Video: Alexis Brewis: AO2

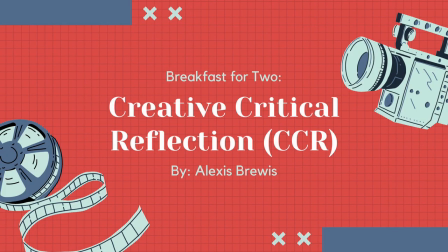0:00 Hello, my name is Alexis Brewis, and this is my creative critical reflection for the film called Breakfast for Two.
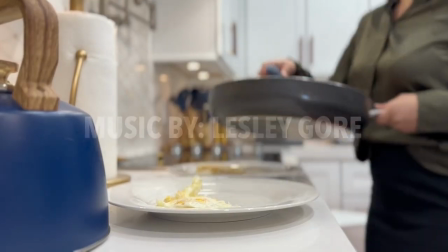0:08 Let's start by breaking down our film. Breakfast for Two starts with an average businesswoman beginning her morning by cooking breakfast.
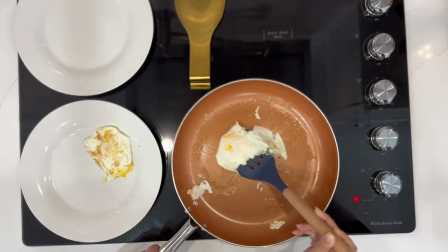0:17 The key factor is that she is cooking for two people.
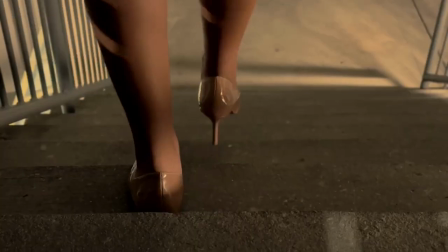0:21 Once she finished her breakfast, she brings the second plate down the stairs to a dark room.
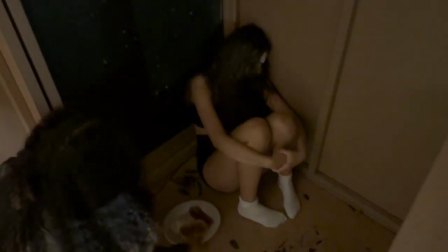0:26 In this room, we see a girl held hostage receiving the second plate.
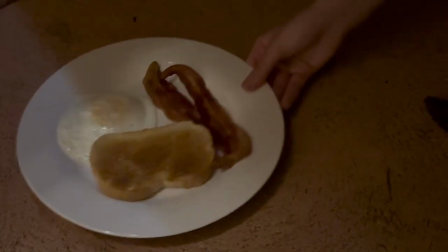0:30 In order to convey the message, we used many conventions and techniques, which leads us to our next question.
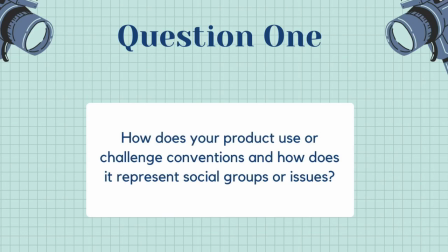0:36 How does your product use or challenge conventions, and how do they represent social groups or issues? Our film represented awareness to kidnapping and how it could be so unexpected. We used conventions to support this through mise-en-scene, lighting, diegetic, and non-diegetic sounds.
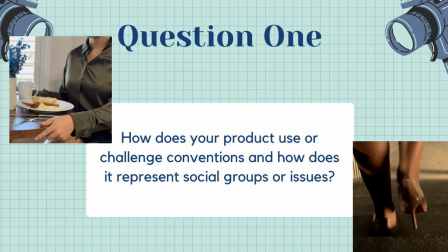0:55 Costuming included business formal wear worn by the lady cooking, which contrasted the dirty appearance of the girl held hostage.
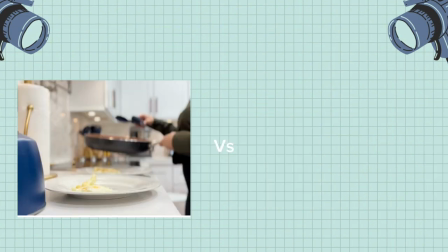1:03 Also, the brightly lit kitchen represented a happy environment, while the dark and dim lit room showed a shift in mood when transferred to.
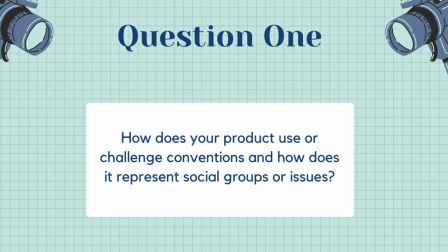1:13 The diegetic sounds of cooking also made the film come to life by using sounds of an egg cracking, bacon sizzling, and many other examples during cooking. The heels tapping and the scraping of the plate also added an eerie effect.
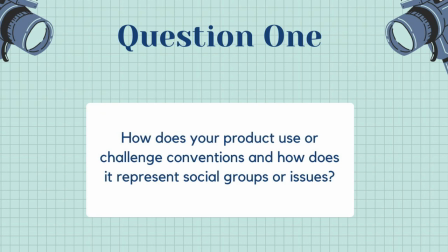1:28 The non-diegetic sounds also played a large role, as we started with an upbeat song making the mood joyful, which then made the plot twist unexpected with the sudden silence.
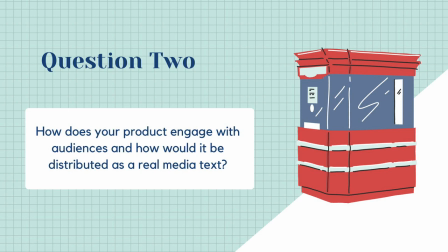1:40 Our next question is, how does your product engage with audiences, and how would it be distributed as a real media text? Our film engages the audience by using a creative plot twist that takes the viewers by surprise.
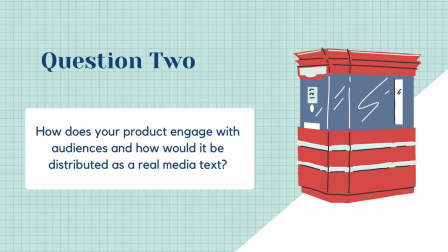1:55 Following the plot twist, the film ends with a cliffhanger, further enticing the audience. If this was a real film, we would begin with releasing a trailer. Then we would promote the trailer via social media. Then premiering this film into cinemas worldwide.
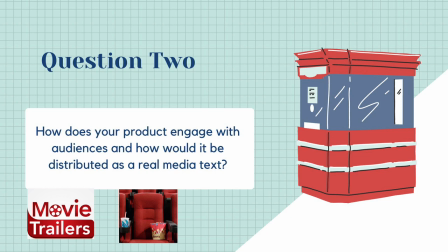2:12 Our last step would be then distributing Breakfast for Two on all streaming devices.
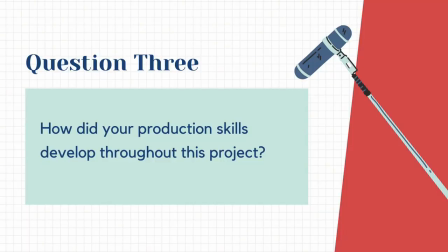2:18 For question number 3, we're going to look at an interview that was taken with one of the actors from the film. Hi, my name is Alexis Brewis, and I was one of the producers on the film Breakfast for Two, and today I'm here with... Hi, I'm Sadine, and I was one of the actors in Breakfast for Two. I played the woman eating the breakfast. So, Sadine, tell me, how do you think your production skills improved through the course of this project? So I think my production skills definitely developed a lot throughout the whole process. I loved working with my team and figuring out new things, learning new things about editing, filming in general. Some examples of this was when filming the breakfast scene. We had a lot of trial and error of filming all the foods, getting the right angle, and using cinematic mode was really important on getting those aesthetically pleasing shots. The sound was also a big thing, getting the sound of all the food cooking. The non-diegetic sounds were good. Also, me in general, being an actor, I had to focus on nitpicky things that I didn't even think before, making sure my hands were placed in the correct way, not in the way of the food, being very discreet, and the costuming was very important, the business wear, and also the heels as well for the sounds, to kind of make it eerie was really good.